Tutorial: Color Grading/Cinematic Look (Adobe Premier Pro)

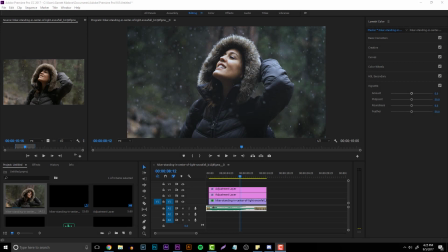0:15 What's going on, everyone? It's Garrett, and I hope you guys enjoyed the beginning of that video with a nice cinematic clip. So in today's video, we're going to be talking about doing color grading and color corrections with Adobe Premiere Pro CC. You guys can use other premieres. I just prefer if you guys use the Premiere Pro.
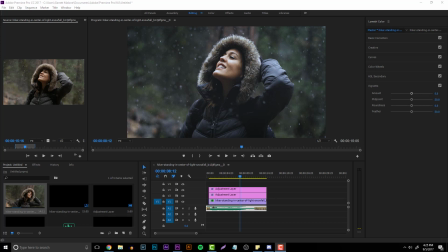0:31 I know some people don't have it or can't afford the new collection, but basically you're going to be going over a few things. As long as you guys can make adjustment layers and then use Lumetri Color, you're basically set. So the big thing about color grading I do want to talk about is it really sets the tone for the type of video you want to do.
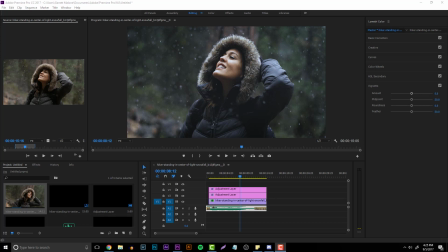0:49 As you can see in the beginning of the video and also on the screen now, I kind of have this blue kind of low tint to it just to create that more of a cold, a more of a nice mellow kind of feel to it. If I wanted to, you know, make it a little bit more exciting, I could have used brighter colors. So a big thing, a part of this whole entire tutorial,
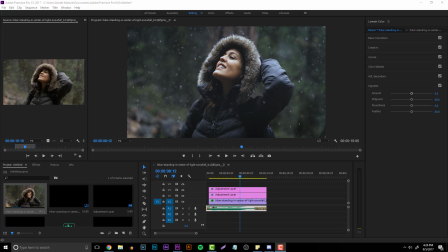1:08 is going to be learning about color theory as well as just knowing what you're going to be doing. So you guys are going to need some type of clip to add the color grade to. This can be a clip of you walking to your car. This can be a clip of you typing on your keyboard. It doesn't really matter. I personally went over to VideoBlocks and found my own clip to use.
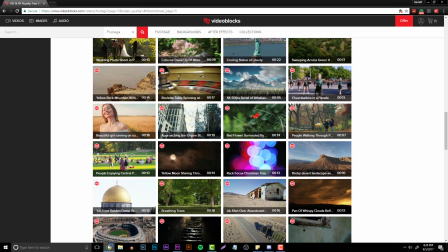1:25 I've been sponsored by them in the past, and it's just a really great website. You guys can get a free trial on the link in the description if you guys really want to. Basically, I just went onto here and I just typed in, you know, slow-mo or something like that, and then I would have to go through just any type of clip that I want to use.
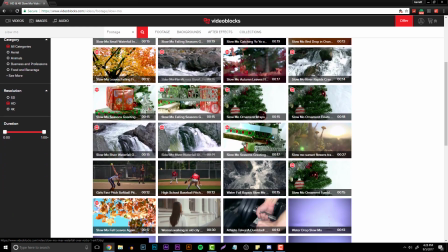1:41 I would just have to make sure that whatever I'm using doesn't have a color grade already onto it.
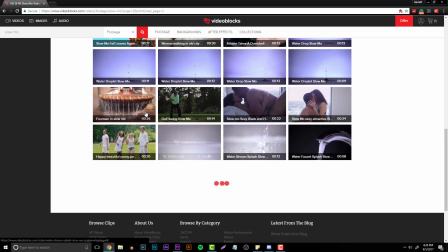1:47 So something great to use would be like water flowing or maybe people running.
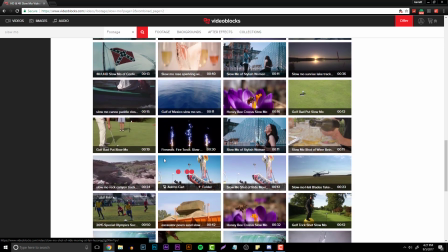1:52 It's just something that you can use to practice on. You don't have to be using it to make it your own clip.
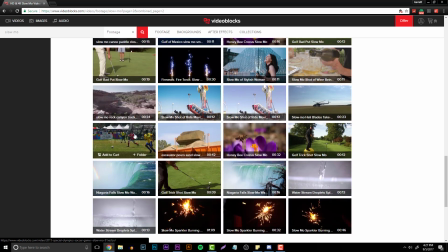1:58 Of course, using your own clips is just a lot easier to do and a lot more professional. However, I just don't have the time to go out and record something like this for my video.
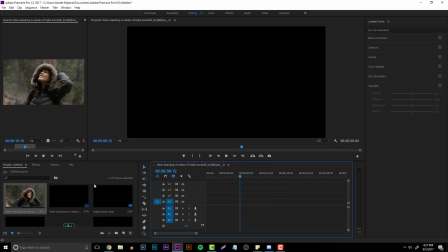2:05 So going right into this, I'm just going to start off with basically a clean slate. I'm going to delete everything I have so we can just start from the basics.
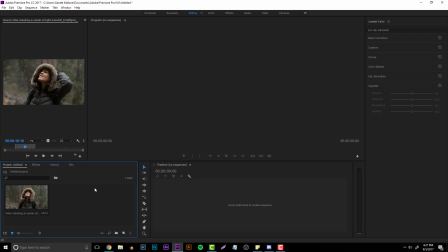2:14 So all you want to do is basically create a new document and import your clip. For this, I have just a woman standing and snow falling onto her.
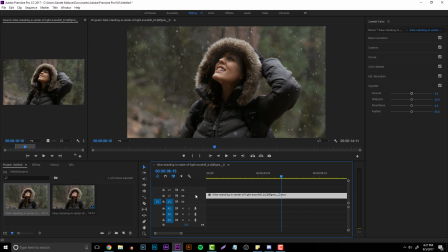2:21 So I'm going to drag it into my timeline and then basically go to any point within the timeline that you want to use so you guys can figure out where and what you want to do. So I'm going to go literally anywhere into this, just so I can have, you know, a nice high quality image to look at.
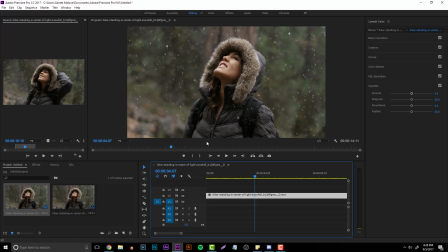2:40 So this, I believe, doesn't have any color corrections on it. If anything, the background's blurred, but I'm pretty sure that they use a lens for this. So what you want to do is starting to make adjustment layers.
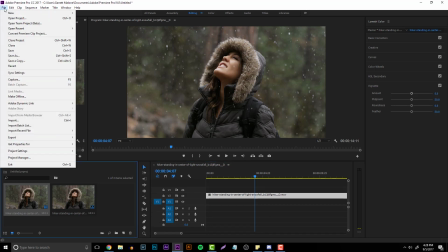2:51 So you want to go to Project, go to File up here in the top left hand corner, go to File, New, and then go to Adjustment Layer.
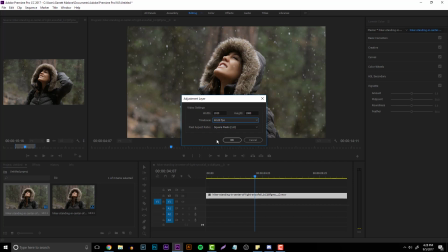2:57 Now you can put these to the time base, to whatever you want. I'm just really anal about using 60 frames per second for these kind of things, so I would just click OK for that. If you guys can't click on adjustment layer, make sure that the project tab is actually clicked right here on your screen.
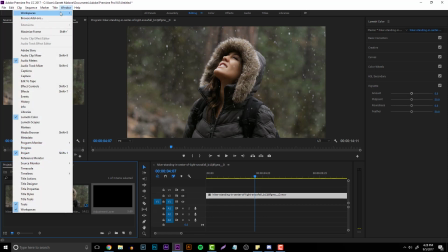3:11 If it's not there, you have to go to window and then click on project down here. So all I want to do now is drag that onto the top of the clip.
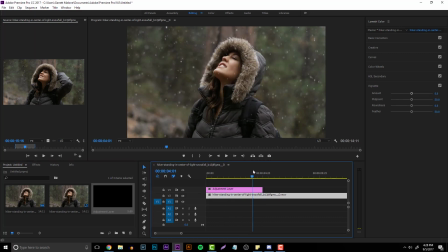3:19 Now I don't need the whole entire time to do this, so I'm just gonna pretty much make these a little bit smaller so that my computer renders everything faster.
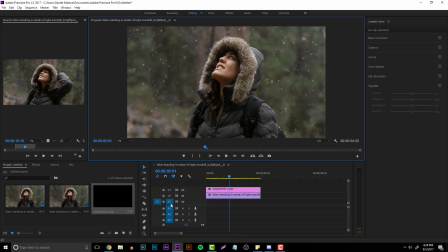3:32 So like I said, go into a random part of the clip that you want to use, and then you want to click on the first adjustment layer, and you want to go to your effects tab right here.
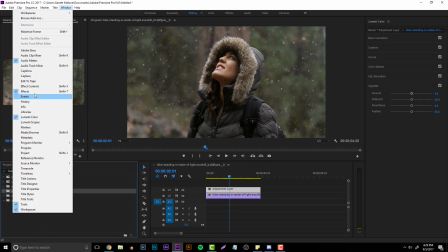3:40 Of course, if this is not here, same thing, go to window and click on effects, and you want to type in just noise.
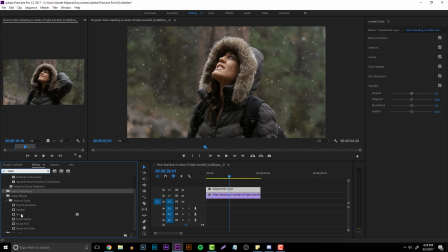3:46 So you want to scroll down until you get to the noise and grain section and click on just straight noise and drag it onto your adjustment layer, and then click on your adjustment layer, go to right up here to effects controls, and then you're basically going to have everything up here.
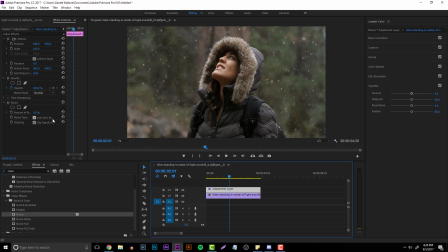4:01 Now what you want to do next is unclick right here. It says use color noise. If I make this a little bit bigger, you guys can see what it says. Now color noise is going to add that really crappy color grain that you get from cameras. If I up the opacity, you can see it's kind of like that digital effect to it,
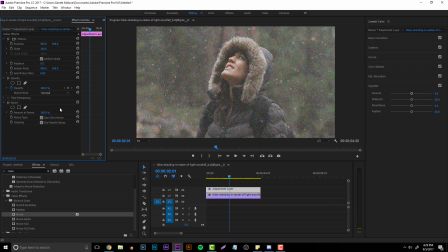4:18 and you really don't want to use anything like that whatsoever, just because it's going to really tone down everything.